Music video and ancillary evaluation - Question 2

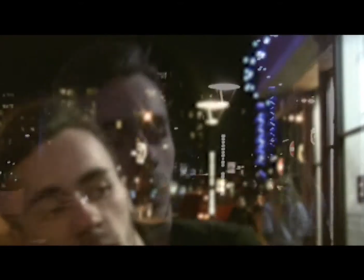[4:01]
These have also been composed into jump cut montages and shot reverse shot structures so that we were able to create a voyeuristic view,
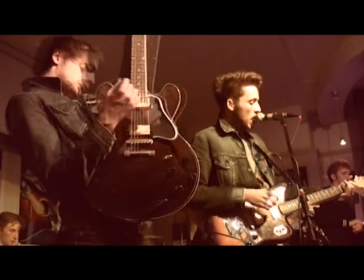[4:10]
Goodwin 1992, for the audience, allowing them to create a personal relationship with him,
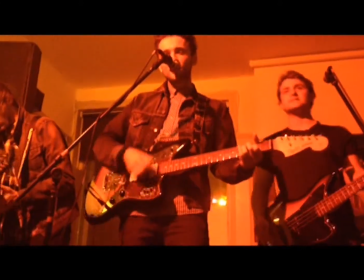[4:15]
one of the pleasures stated by McQuail. This pleasure is juxtaposed in the performance of the music video, as the band are portrayed as cool and a star persona,
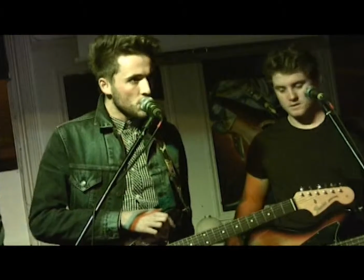[4:24]
Die in 1975, and Electronic Shaman, Carlson 1999, is made out of the lead singer.
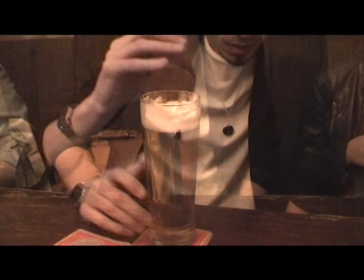[4:30]
Again, this has been done through the use of camera work, editing and codes and conventions.
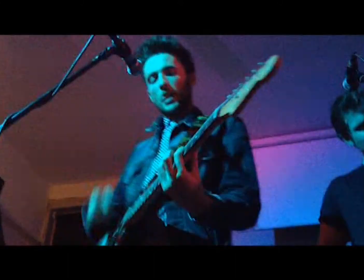[4:34]
For example, the shots of the lead singer consist of low angle, close-ups and extreme close-ups, and are composed together as cross-cuts and jump-cut montages.
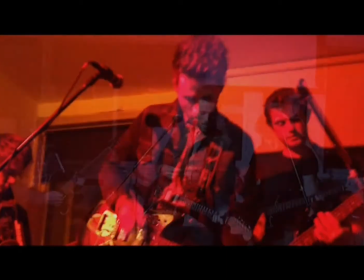[4:43]
These create the ideology that he is dominant, and additionally creates an ideal self or partner, Rogers 1980, for the audience.
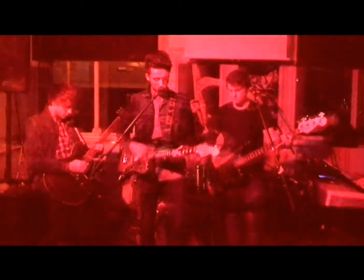[4:50]
Overall, this creates the escapism pleasure for the audience, McQuail 1972.
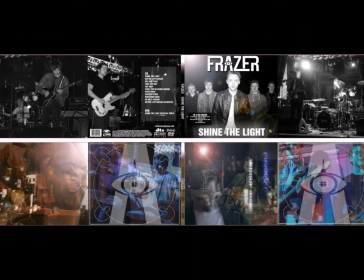[4:55]
These pleasures have been transferred to my digipack and poster as I have used stills from the narrative and performance on both.
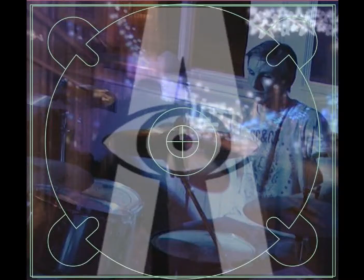[5:01]
These stills have allowed me to not only create synergy between all of the products, but also continue to recreate the same pleasures for the audience.
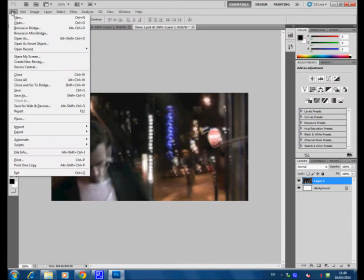[5:09]
I chose to juxtapose these pleasures even more by putting a narrative and performance still together to create one image.
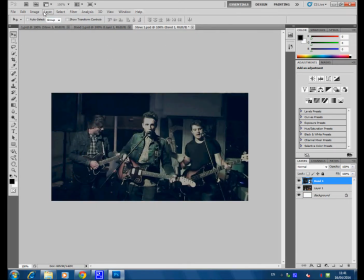[5:15]
I did this by importing both into Adobe Photoshop CS 5.5 and changing the opacity of them so they could both be seen in the same image.
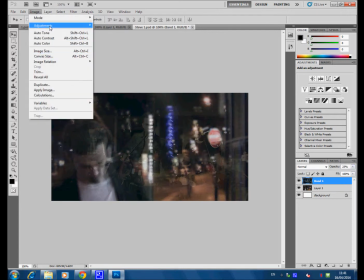[5:24]
The outcome of this is that the audience can have mixed emotions and pleasures towards the image and could possibly create either a plural or hegemonic view.
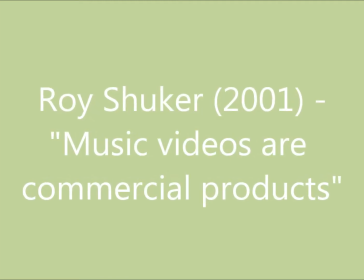[5:35]
Roy Shuker 2001 defined music videos as commercial products. I have developed this theory by making not only the music video commercial products but also my ancillaries.
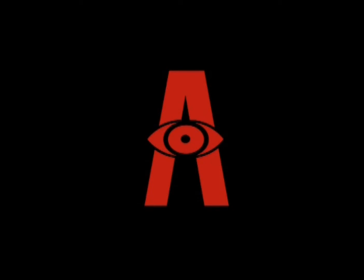[5:44]
At the beginning of the music video, the band logo can be seen flashing before the band are actually seen.
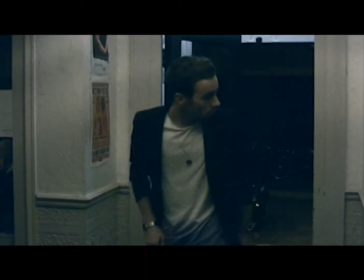[5:49]
By doing this, we were able to create a brand and identity for the band.
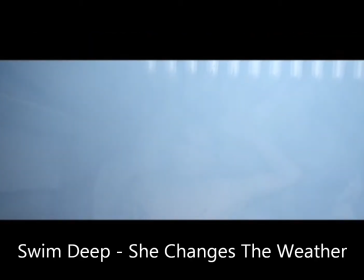[5:53]
This was also something that we pastiched from the intro and outro scenes of Swim Deep music videos.
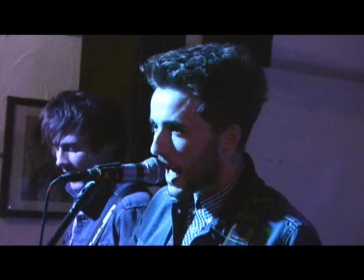[5:59]
This is developed even more as close-ups at Goodwin 1992 of the lead singer allow us to sell the face of the band,
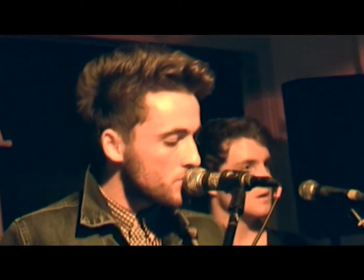[6:06]
as well as creating a star persona, Day 1975, and ideal self or partner,
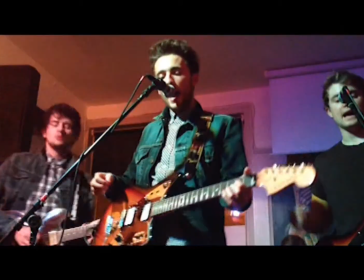[6:11]
Rogers 1980.
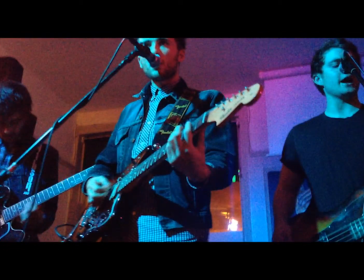[6:13]
I have extended this commercial attempt by using the same close-up shots of the lead singer and the band logo in my ancillary products.
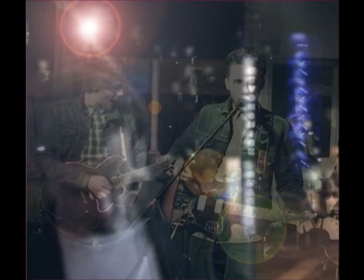[6:20]
The lead singer can be seen in most of the images on the digipack and poster. Again, it's selling the face of the band.
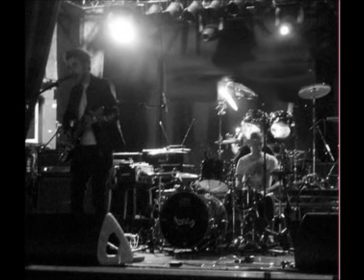[6:26]
The band logo creates iconography of the band, Goodwin 1992,
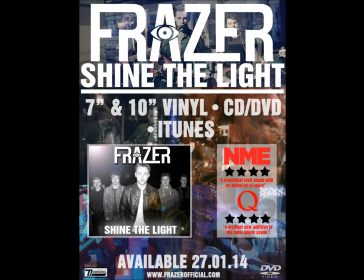[6:31]
and helps create synergy, cross-media promotion and horizontal integration between all of the products.